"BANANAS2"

And what was the expression on the banana's face at the very beginning of the clip? Anyone remember? Smiling. Well, here's our smiling banana.
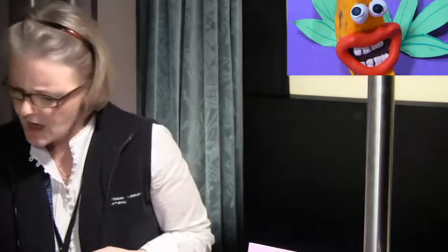There's he, smiling away. But here's one that's not so happy.
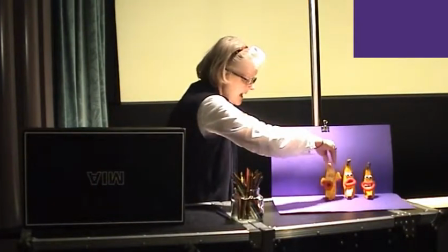And here's one closing his eyes. But look, there's this one.
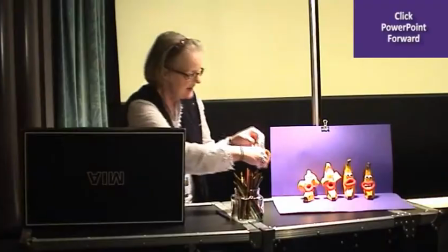Starting to peel, a bit shocked. And here's a sort of peeled, rather embarrassed looking banana.
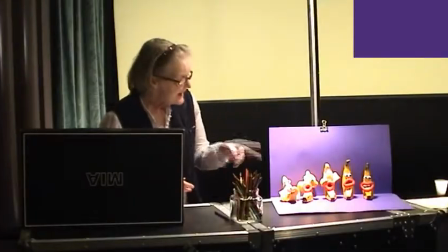Ooh, do you look like that when you're embarrassed? So we used 5 hard clay models,
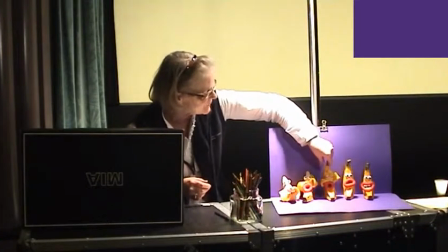5 of them all in, and we used them in the sequence that they're in, and between each,
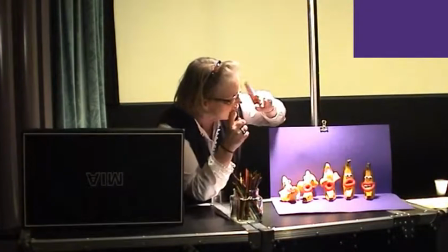during the filming, between each photograph, well, a few photographs,
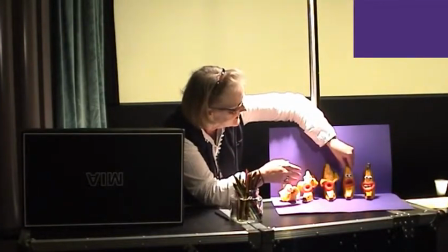we put the bananas in that sequence to give the impression that just one banana was peeling.
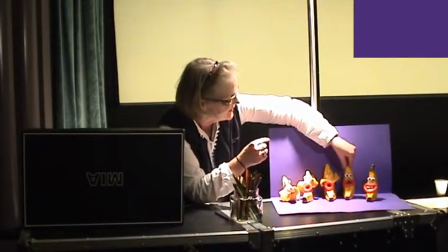So we photographed this one first and had that one moving around a little bit.
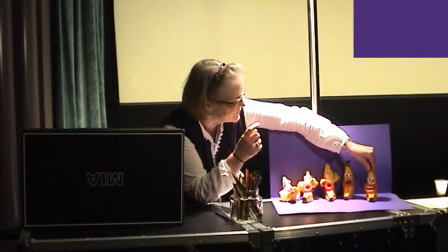So photograph, photograph, photograph, and then this one,
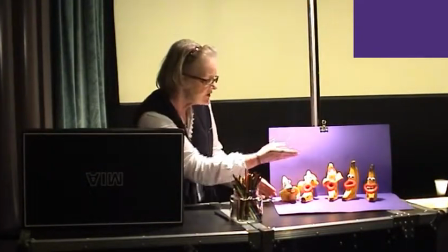and then finally this one. So it looked as if one banana was peeling.
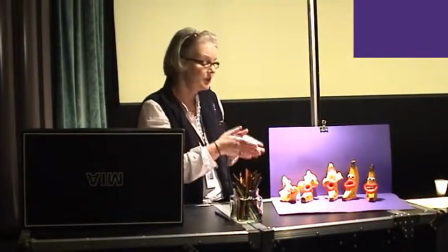Now, Wallace and Gromit used this technique too, where they use hard clay, but more often than not,
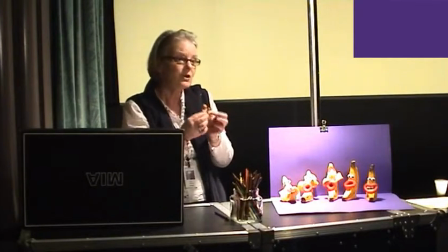they used soft plasticine moulded over a wire frame, sort of like this little chap, only a bit bigger.
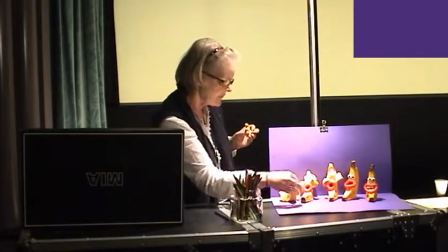And rather than creating the movement like we have there by replacing a character, they use the same character, and between shots
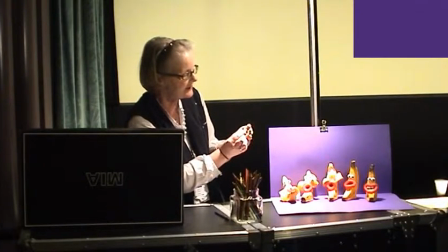They just move it slightly. Move it slightly again. Take another photograph, move it slightly again, take another photograph, move it slightly again, and another photograph.
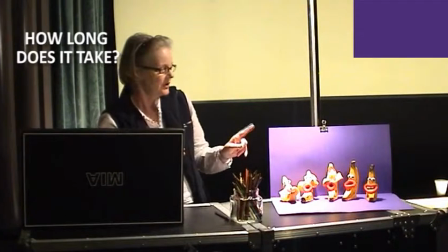Now, how long do you think it took us to make our just 10 seconds worth of movie clip with a banana there? How long do you think it took just to make that 10 seconds? Well, it took over 20 minutes just to take the photographs alone.
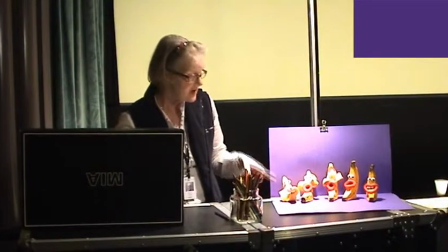But if you take into consideration the making of the clay models, the painting, the making of the sets, and the photographing, it took over 2 days just to get 10 seconds. Now, I know that a Wallace and Gromit production takes over a full day just to get slightly over 1 second of movie clip.
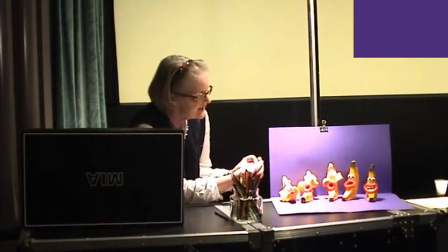That's because when they're moving it, they are taking, to get the beautiful productions that they get,
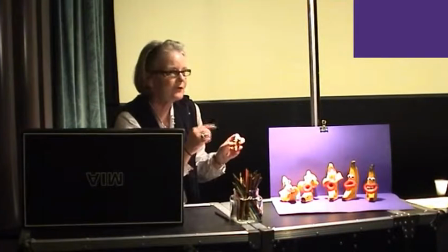whereby the movement is so smooth, they take 24 to 30 frames, which are photographs, they call them frames, 24 to 30 per second of movie clip. So they move it tiny little amount, take a photograph, another tiny little amount.
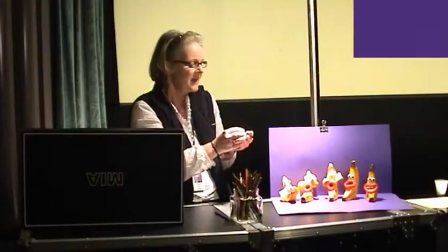So it comes out looking beautifully smooth. And they have to do that because they've got so much more going on in their clips.
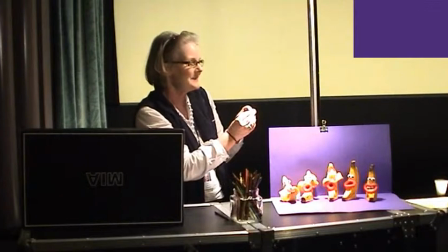For a start, Wallace speaks, doesn't he? So they have to move lips and things like that to make it look as if Wallace is speaking.
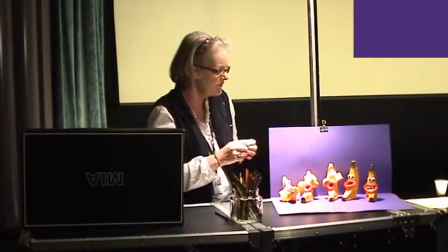Whereas in our movie clip, we didn't need that.
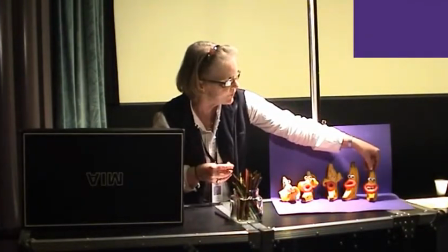And in our movie clip, you'll see that it's actually a little bit jumpy in comparison to Wallace and Gromit, because between each photograph, we'd be moving it about that much.
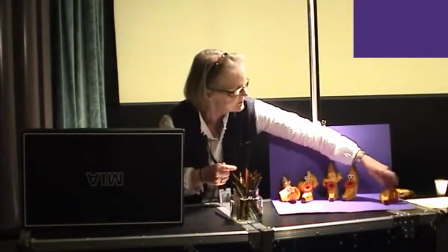Oops, sorry.
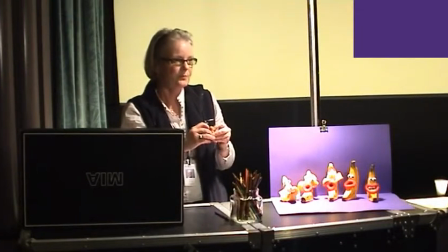So, it takes a very, very long time to produce an animation, stop motion animation.
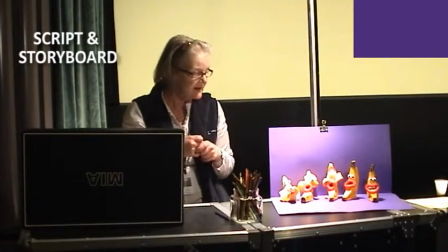Before any making of any animation movie is made, something has to happen first. Has anybody got any ideas what that might be? Before they even make any of the characters or anything like that, can anyone think what has to happen first? Hands up? Yeah? A script.
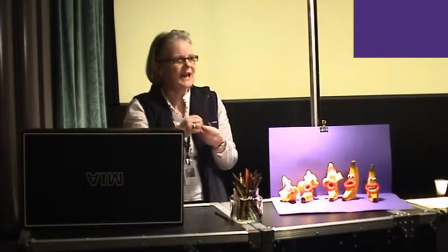That's right. Somebody's got to have a creative idea.